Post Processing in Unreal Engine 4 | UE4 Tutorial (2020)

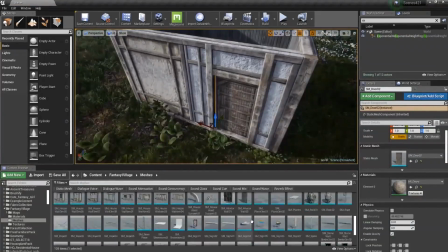[0:00]
Since the last time I made a video on post-processing, a lot of features have been changed,
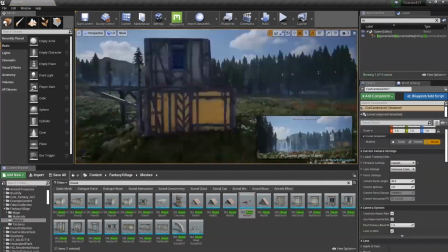[0:04]
so in this tutorial we will go over all of the new and old stuff and learn how to set up a good post-process in UE4.22 and above.
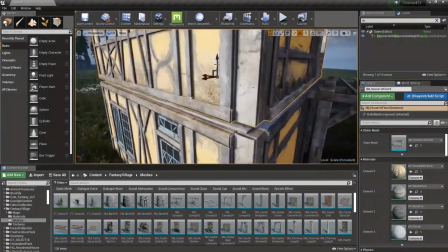[0:12]
If you end up finding this video useful, consider subscribing to stay up to date with new videos.
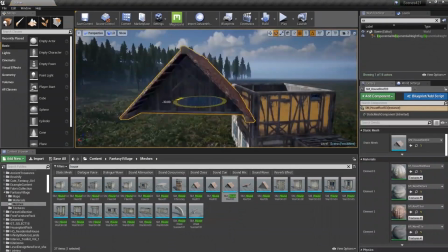[0:17]
With that being said, let's get into it.
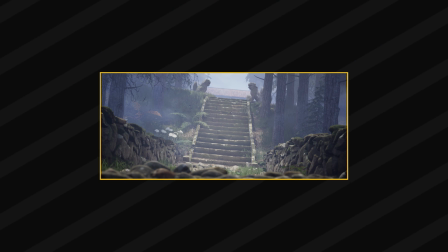[0:18]
To be more precise, in this video we will see how we can transform this scene into this one into that, and this into that one.
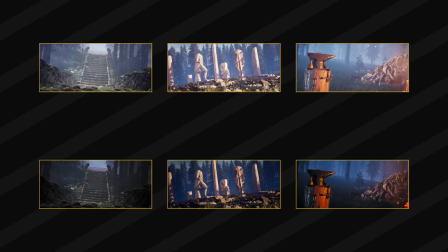[0:26]
We will go through the entire process only for two of these, the Japanese shrine scene and the statues in the forest scene.
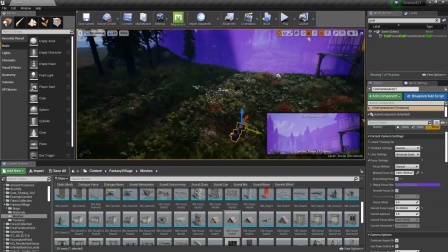[0:33]
With all that said, let's get into the Japan-inspired scene. In contrast with the level that we will do later, this one is moody, dark and misty.
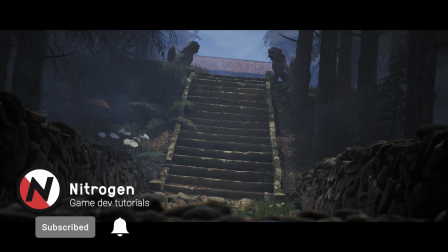[0:42]
And my post-process was done with that in mind. To achieve that, I wanted to introduce as many shadows as I could while preserving details.
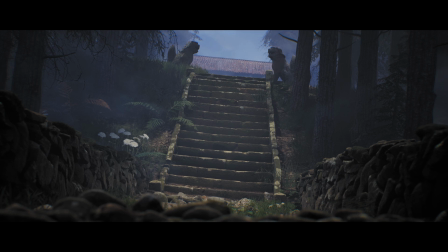[0:50]
I wish I could have gotten better contrast, but if I were to increase that, the shadows would become too dark, not something I'm a big fan of. Alright, let's see how well I can redo it while explaining my steps. First of all, what I always like to do with my post-process is to enable infinite extend.
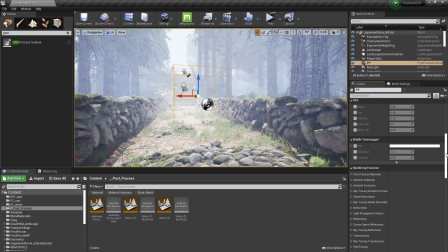[1:06]
This way it is going to affect the player everywhere in the level. So let's go into that, we just go down here and enable infinite extend. Now the second thing that we are going to do is to go to bloom and set the intensity to 0.
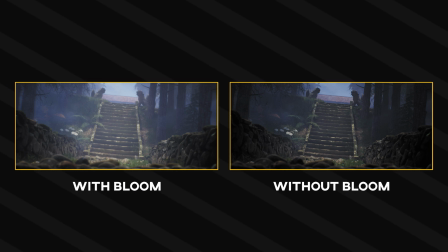[1:17]
And that is because bloom is a very artificial effect. It adds light to your scene that is unnecessary and it is going to kill the realism.
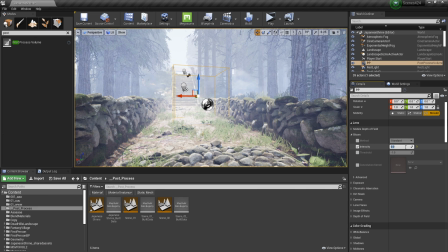[1:25]
And this post-process is the base that I always start with. Whenever I make a scene, this is the foundation that I always use because I never like to use bloom and infinite extend is self-explanatory.
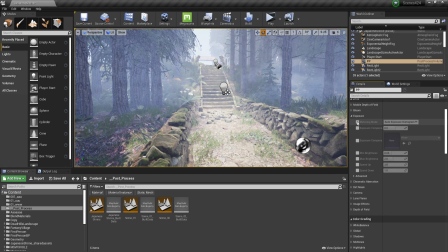[1:35]
Now let's go to exposure and enable metering mode and let's set this to manual.
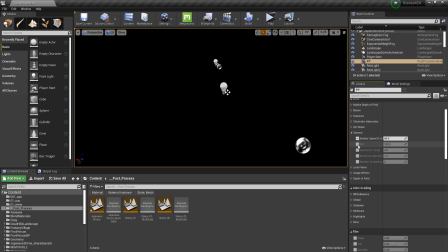[1:39]
Now with this we will have access to all these camera settings, those being shutter speed, ISO and aperture.
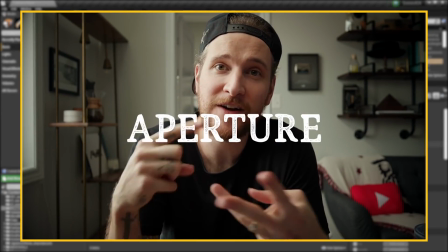[1:45]
And if you don't know what these are, there's going to be a link down in the description of this video to Peter McKinnon's video about the basics of a camera.
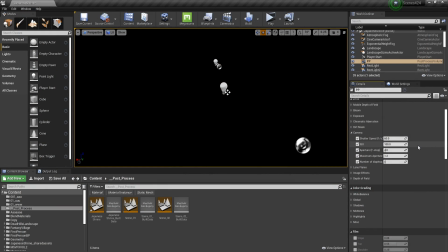[1:52]
It is a very good video and I highly encourage you to go and watch it. Now let's set the shutter speed to 1, the ISO to 2500 and the aperture to 4.5.
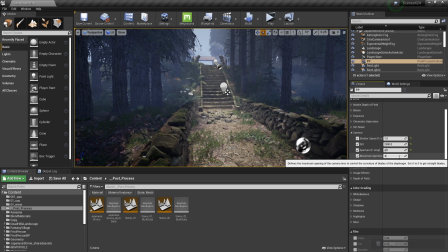[2:02]
Now let's also set the maximum aperture to 4.5 just to make sure this works. And that should be it. Now the exposure is pretty good. Now let's go back to chromatic aberration.
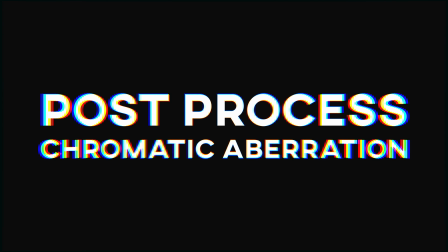[2:11]
Chromatic aberration is an effect that splits the RGB colors into three different directions
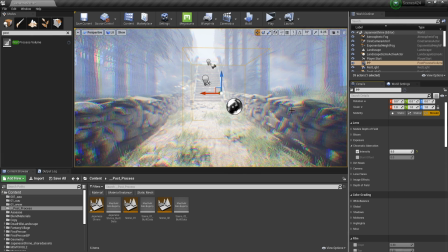[2:16]
in such manner that you will be able to see the colors individually at the edges of objects.
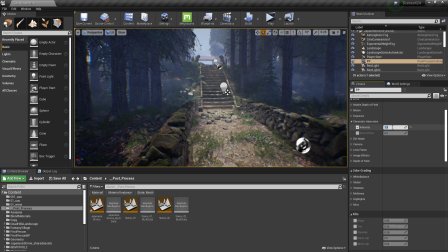[2:21]
Let's set the intensity to 1.3 and the start offset to 0.7. The start offset represents how far away from the middle of the screen this effect takes place. And because 1.3 is a pretty high value, I don't want this to be visible everywhere on the screen.
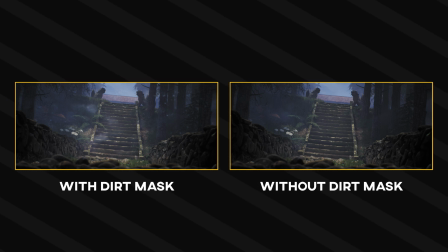[2:35]
The dirt mask is an effect that can be used to create a worse camera look, more impressive HDR effect or camera imperfection.
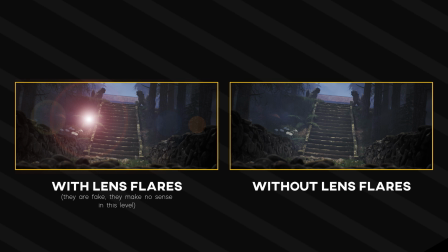[2:42]
I'm going to skip this effect as it requires bloom, something that I'm not using. The lens flares effect is kind of hard to explain, but you can see it on the screen. I'm also going to skip this one because there is no direct light source that can produce lens flares.
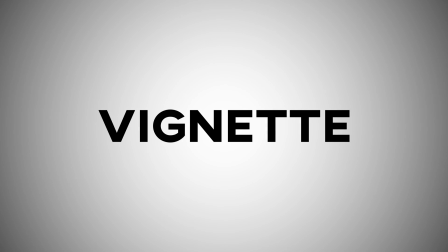[2:54]
Let's go to image effects. And let's enable vignette. The vignette effect can be used to add focus on an object and what it does is basically darkening the screen around the edges. I'm going to set this value to around 0.55. Grain is pretty self-explanatory and you can currently see it on the screen.
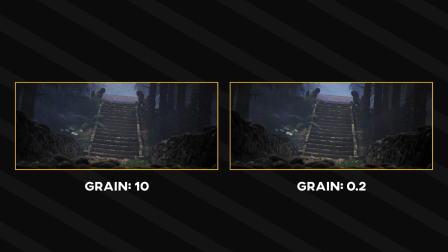[3:10]
It is going to add a grain that you can see through a camera while shooting in a dark environment.
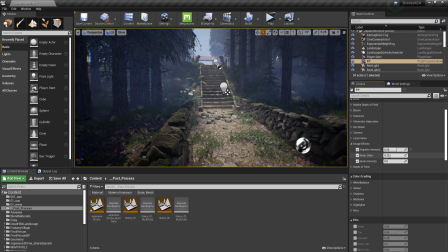[3:15]
For grain jitter and grain intensity, I'm going to set both to 0.2, so it isn't going to be that visible but it's still going to be there. Let's go to color grading and the first thing I always like to do is to go to saturation and set this to 1.2. Now the colors are going to be more vibrant, but I feel like the shadows shouldn't have any saturation, so let's set this to 0.
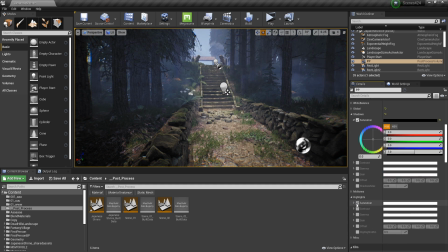[3:34]
And in order to compensate for that, let's go to highlights, set the saturation to 1.2 and at the same time,
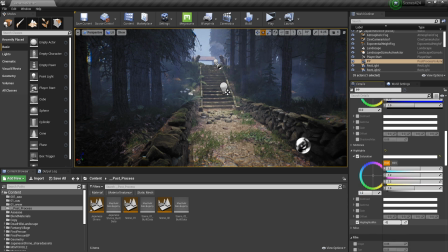[3:41]
let's go to highlights minimum and set this to minus 0.1. This way we are going to have more highlights into the scene. Alright, that's it for the highlights. And for the shadows, for the contrast of the shadows, I feel like there should be less contrast.
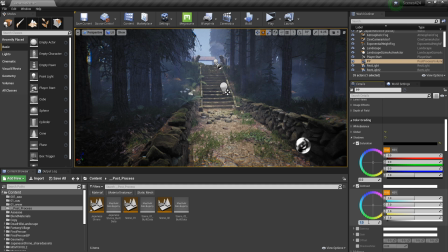[3:55]
They are kind of harsh right now, so let's set this to 0.9.
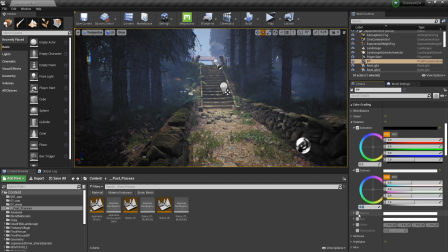[3:58]
And as well, I would like to give them a blue tint, so we can do that by going to gamma and set this to a blue color.
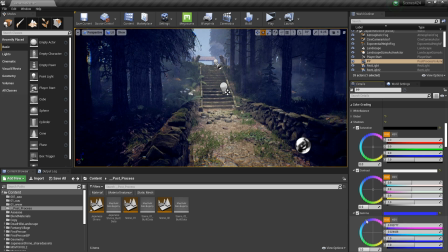[4:04]
Make sure you don't overdo it, because otherwise it is not going to look great.
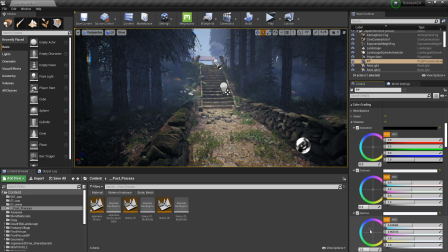[4:07]
Something around this value should be just fine.
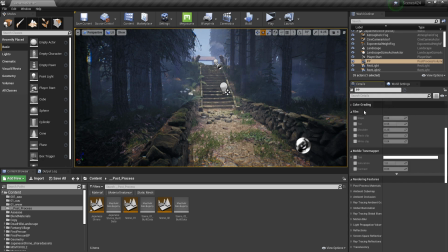[4:10]
That's it for the color grading, let's close this down, and we're going to skip film and mobile tone mapper, and we're going to go straight for the rendering features. Now what I'm looking for is ambient occlusion. I want this to be very harsh at the contact between two objects, I'm going to set this to 1.
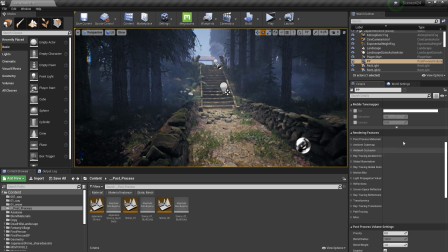[4:24]
As well, I'm going to set the quality to 100, and pretty much everything else is useless for me because I don't have reflections or translucency into the scene, but what I want to do is to set the screen percentage to 200 or 400. For games, I don't recommend setting this to something higher than 100, that is because it is going to greatly impact the performance, So
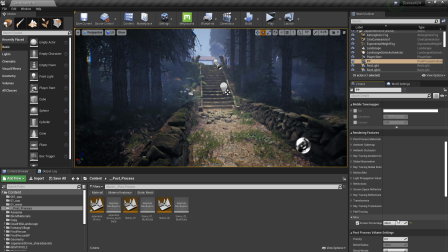[4:43]
I highly recommend setting a slider that is going to go from 50 to 200 if you want the player to be able to experience the levels 200%.
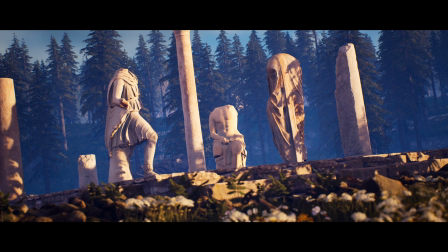[4:51]
And there's that for that scene. Let's get onto the next one, that being the Roman statues scene. For this one, I wanted to get a calm sunset vibe with a mysterious feeling to it, hence the statues in the middle of a forest. Motive aside, let's jump straight into the post-process and see why I did what I did.
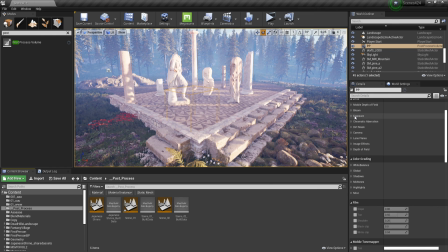[5:07]
For this scene, I already got my post-process foundation set up, so we can go directly to exposure, and this time we are going to use auto exposure histogram. For this type, the only thing that we will have to do is to go to minimum brightness and maximum brightness and set them to the same value.
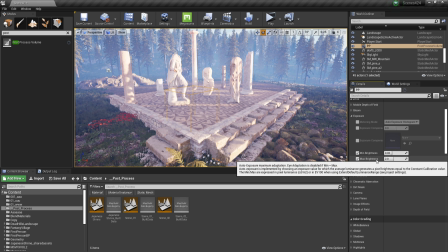[5:22]
This way we won't have variable exposures depending on where we look.
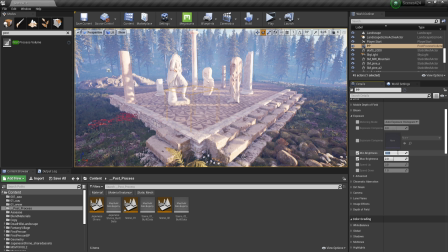[5:26]
Usually I go with 0.7 and 1, 1 being darker, so let's try with 0.7 first and see how that looks.
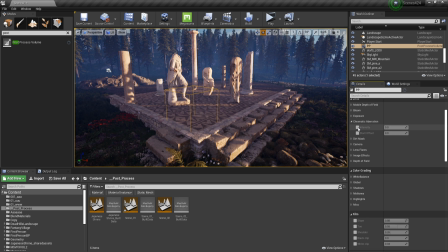[5:32]
And I think this is fine, so we are going to go with that. Now for chromatic aberration, I want this scene to be clean, so I'm going to go with 0.2. Now this alone is going to be a very subtle effect, but in combination with grain and depth of field, it is going to look a lot better.
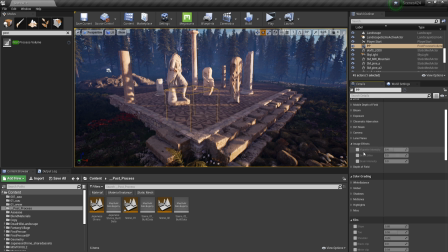[5:44]
We're going to skip dirt mask, camera and lens flares, go directly to image effect, and I don't know what value would look good for the vignette, so let's just see what looks good. I think around here is good. Now for the green jitter and intensity, I'm going to go with 0.1 and 0.1.
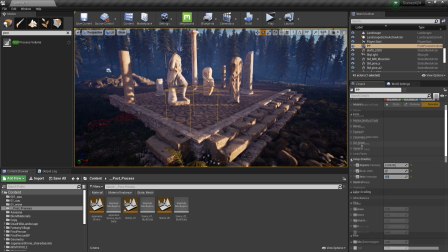[5:59]
I don't think I want a lot of green in my scene. And that's it for the lens. Now for color grading, let's set the saturation to 1.2 on global.
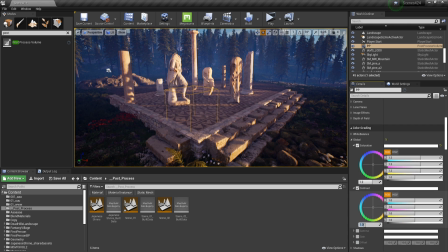[6:06]
Let's also go to contrast and set this to 1.1 so we get a little bit better contrast.
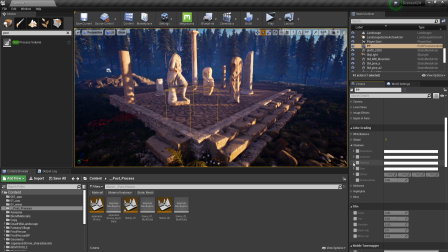[6:11]
Now let's close global down and go to shadows. Then let's go to contrast and set this to a blue tint once again. Don't overdo it and it should be fine. And this should be it for color grading. We can close it down and let's go to rendering features.
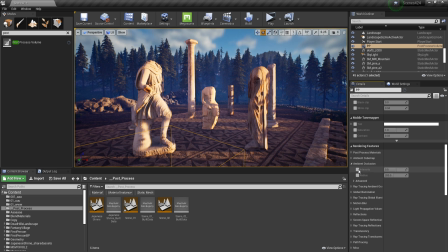[6:23]
Now for the ambient occlusion, I don't know what value would look good, so we just have to try and see. And I think somewhere around here is going to look great, so it's not so obvious. Now let's also go to advanced and set the quality to 100. Close it down, and once again, there is no translucency or reflections in my scene,
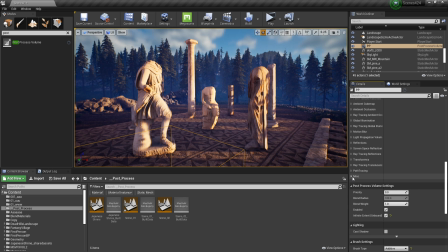[6:39]
so we don't have to use anything else. Let's go to screen percentage, and again, we can set this to 200, 400, or if it's for a game, you can have a slider. And this should be enough for this one.
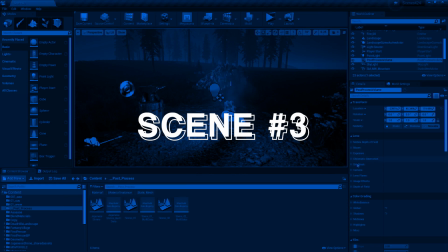[6:48]
Now for this third scene, I'm only going to go over lenses and color grading, because the rendering features is pretty easy.
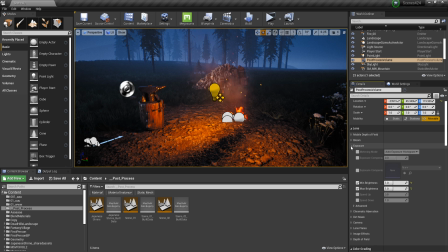[6:55]
So let's see bloom, again set to 0, I do not like bloom at all. For the exposure, I went again with auto exposure, and set the minimum and maximum to 1. Now for the chromatic aberration, I went with something subtle, 0.3.
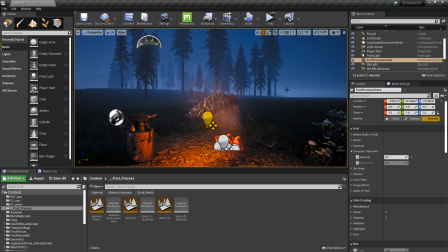[7:07]
You can still see it if you really try to, but it comes in combination with a green in the sky and the vignette effect, and they all add together to make something nice. Dirt mask, camera and lens flares were skipped, and so for the image effects, these are the values.
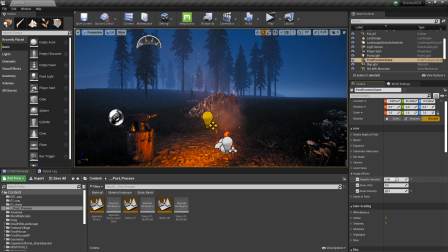[7:19]
The vignette is almost close to default, I'm pretty sure this is by default 0.4. The grain jitter 0 and the grain intensity 0.12. Maybe you can go higher with this, but I think 0.12 suits fine. Now for the color grading, let's go to global and saturation.
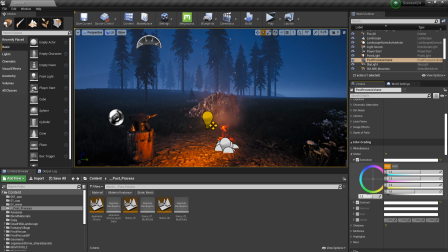[7:33]
I pumped this up to 1.2 and the contrast, because this is a dark scene, I went again with 1.1.
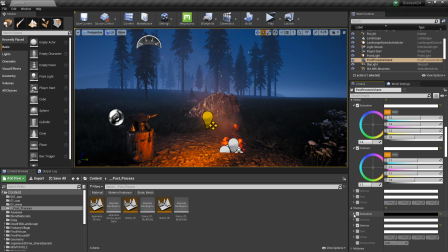[7:39]
Now for the shadows, I did the same thing as in the first scene, set the saturation to 0.
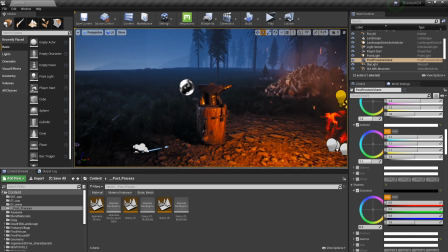[7:43]
That is mostly because this log and the anvil would look pretty bad with saturation on 1.
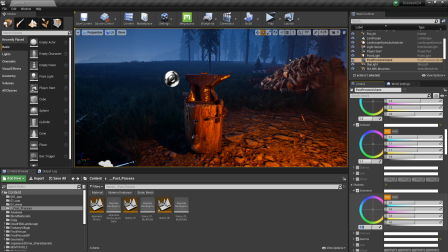[7:48]
As you can see, everything is a lot more red, so by setting this to 0, it is going to look nicer.
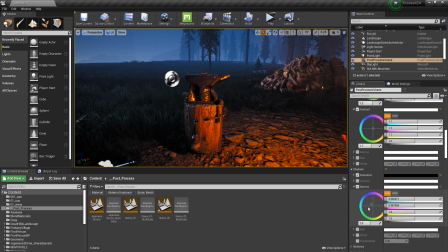[7:53]
And then for the gamma, again, slightly to the blue side, so we are going to have a blue tint.
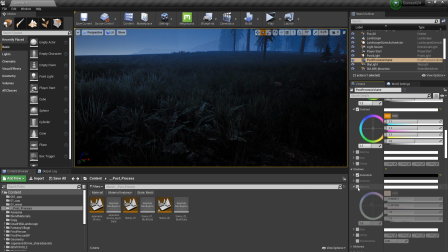[7:59]
You can mostly see this in the grass. If I'm going to disable it, you should be able to see a subtle change.
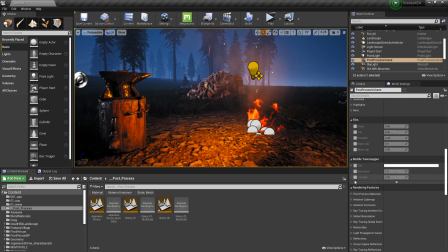[8:04]
One thing to pay attention in the rendering features though is the reflections. I used screen space reflections and I set the quality to 100 and the maximum roughness to 1.